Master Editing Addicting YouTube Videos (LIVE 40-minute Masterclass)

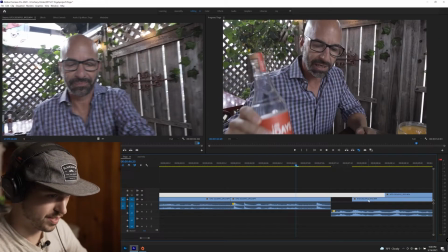(20:38)
And what L cuts help do is it makes it seem like there's more cameras than there really are.
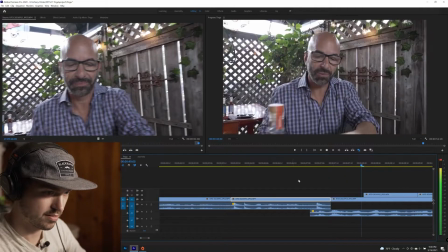(20:45)
Also, check this out.
They're coming up. You don't garner the name. And you know what?
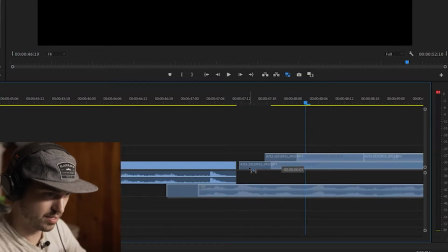(20:55) Because
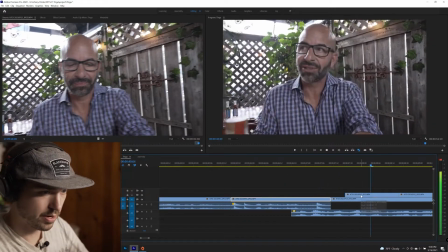(20:59) Hot Sunday coming up. You don't garner the name.
Now we don't need this B-roll shot because this is extended.
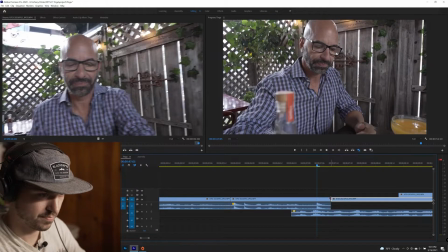(21:04) You don't garner the name. Hot Sunday coming up. You don't garner.
Let me see what the extension of this shot looks like.
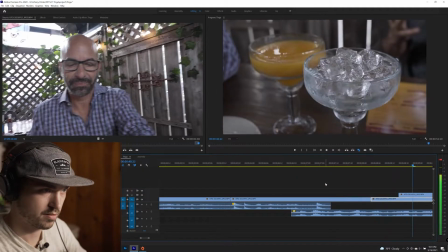(21:13) Coming up. You don't garner the name Johnny Drinks if you don't have the. Garner the name Johnny Drinks if you don't have.
Lame. So let's watch this together.
But right now, I'm getting a little thirsty, and I think it's time.
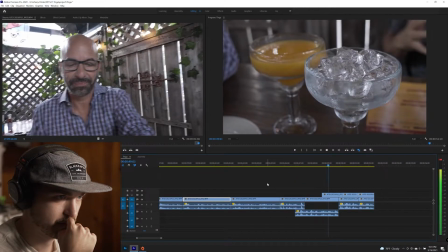(21:27) Hot Sunday coming up. You don't garner the name Johnny Drinks if you don't have the ability to just kind of bring the bar to your table and set up the shop here.
That's not bad, not bad. So I'm noticing something else. We're gonna assemble some B-roll here.
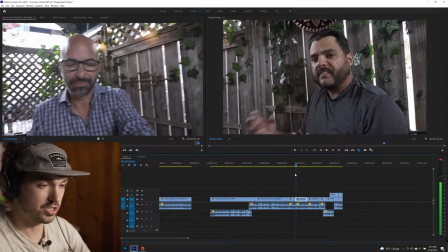(21:41)
But I need to establish Senior because his first shot is here. I need to establish him. Like, so I want to grab like a reaction shot of some kind.
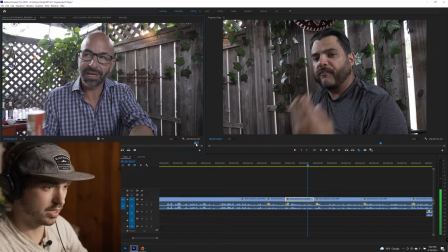(21:51)
This shot won't work because it won't work in the context when Chef's talking here, you know?
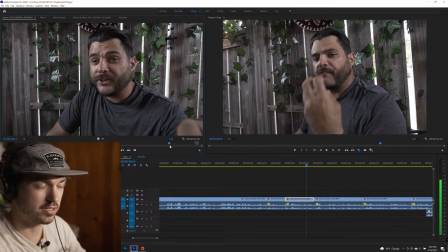(21:55)
He's not talking about John, and it's kind of a weird shot because he's not giving attention to Chef.
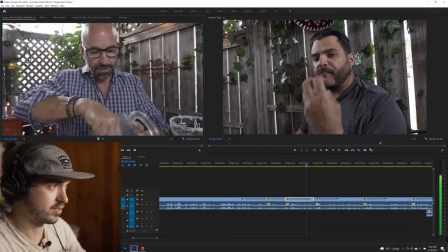(22:01)
So I need a shot where he's giving some sort of attention to Chef. Nah, I don't think we're going to get the shot I'm looking for.
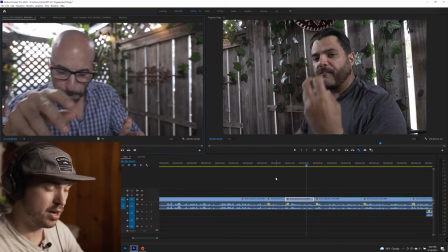(22:08)
I would really like to establish him before, but maybe the montage in the beginning will do that.
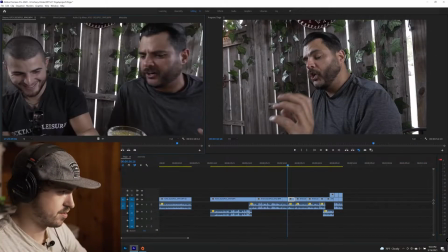(22:14) So today we're talking Mexican food.
Let's see. What kind of shots can go with that? I really want to get him like eating chips, honestly. Do I have any shots?
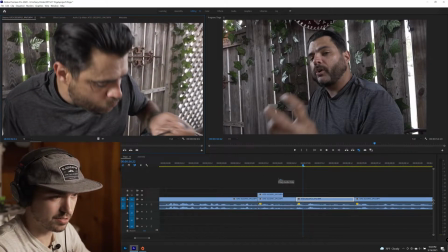(22:26)
There we go. Yeah, because it establishes something. You know, they're doing a lot.
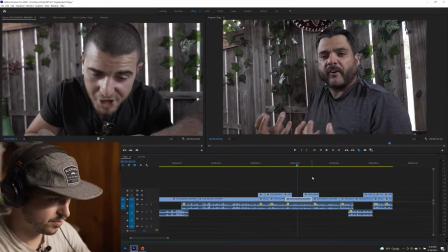(22:30)
It gives some curiosity, right? So we got some solid stuff happening here.
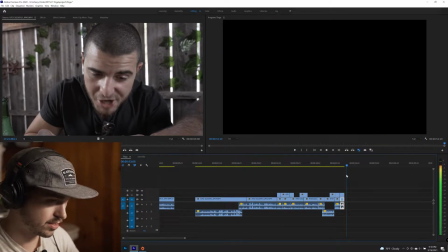(22:35)
Okay, I got 52 seconds. We got some solid stuff.
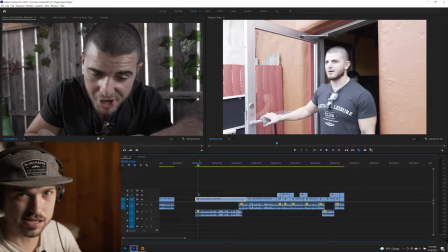(22:43)
I'd give it a C- to C+. Like it's crafted. So we have a really solid intro here. The next segment that we're gonna go into is the drink making. However, I'm weird where I like finishing an entire section and then rewatching it back for like 45 minutes straight.
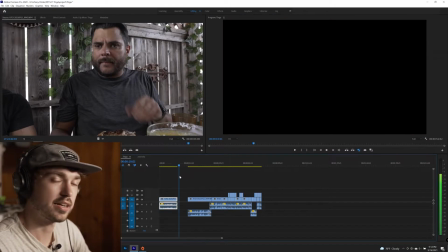(23:03)
So I need to add a montage here. I need to add some music. All right, I'm probably gonna change out the music.
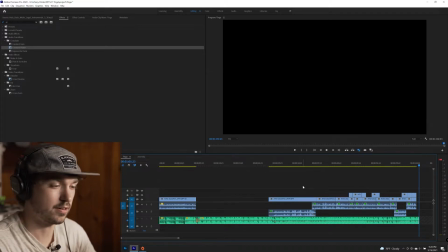(23:10)
I don't exactly know.
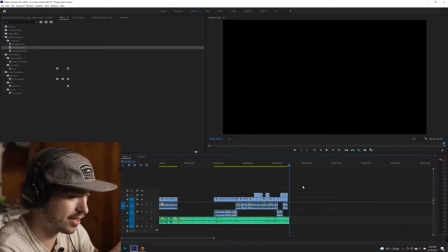(23:12)
I'm a little upset because I don't have like, I'm not feeling that like amazing energy here. All right, I'm gonna work on the montage here. Let's find some good clips. Let's get back into this. We gotta like, we're losing confidence. So we gotta gain some confidence back.
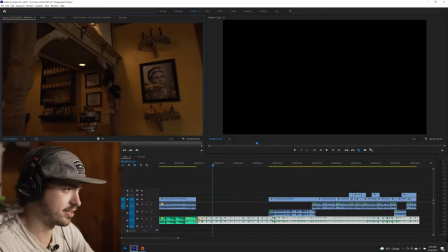(23:30)
We got some indoor shots. I'm gonna color these later. It's not a big deal. I'm not concerned that it's dimly lit.
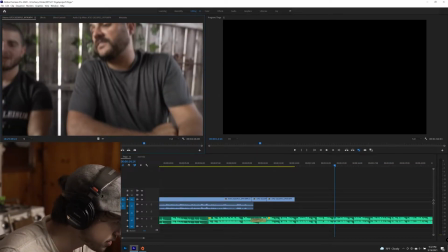(23:36)
Oh, get a shot of the waiter. He's a character. You know, and I'm even gonna use his audio a little bit.
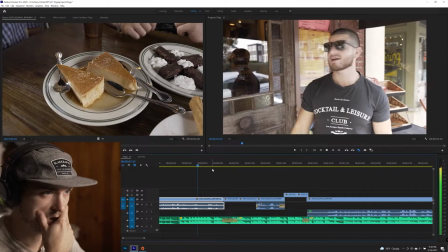(23:43)
Let's check this out.
State, we're gonna go check it out.
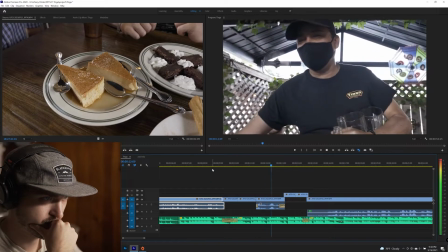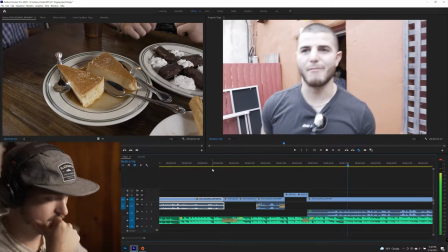(23:52) So it would be right for us to do a Mexican restaurant. All right, that's strong.
Editing is just picking up, it's just the emotional, you know, you gotta drudge through it because you have so much footage. And we cut 55 seconds so far, 50 seconds-ish. And it's so-so. It's like, but it's so-so in the most encouraging way. There's something there. There's something of value there in that footage. You just have to chisel away at that marble. And we're finally getting somewhere. And I have hope. Before, I didn't really have hope because I didn't know what to look for, you know? And eventually, the music helps, the pacing helps, the footage helps. Things just blend together. You know, kind of like those Italian sculptures in like medieval times in the Renaissance era.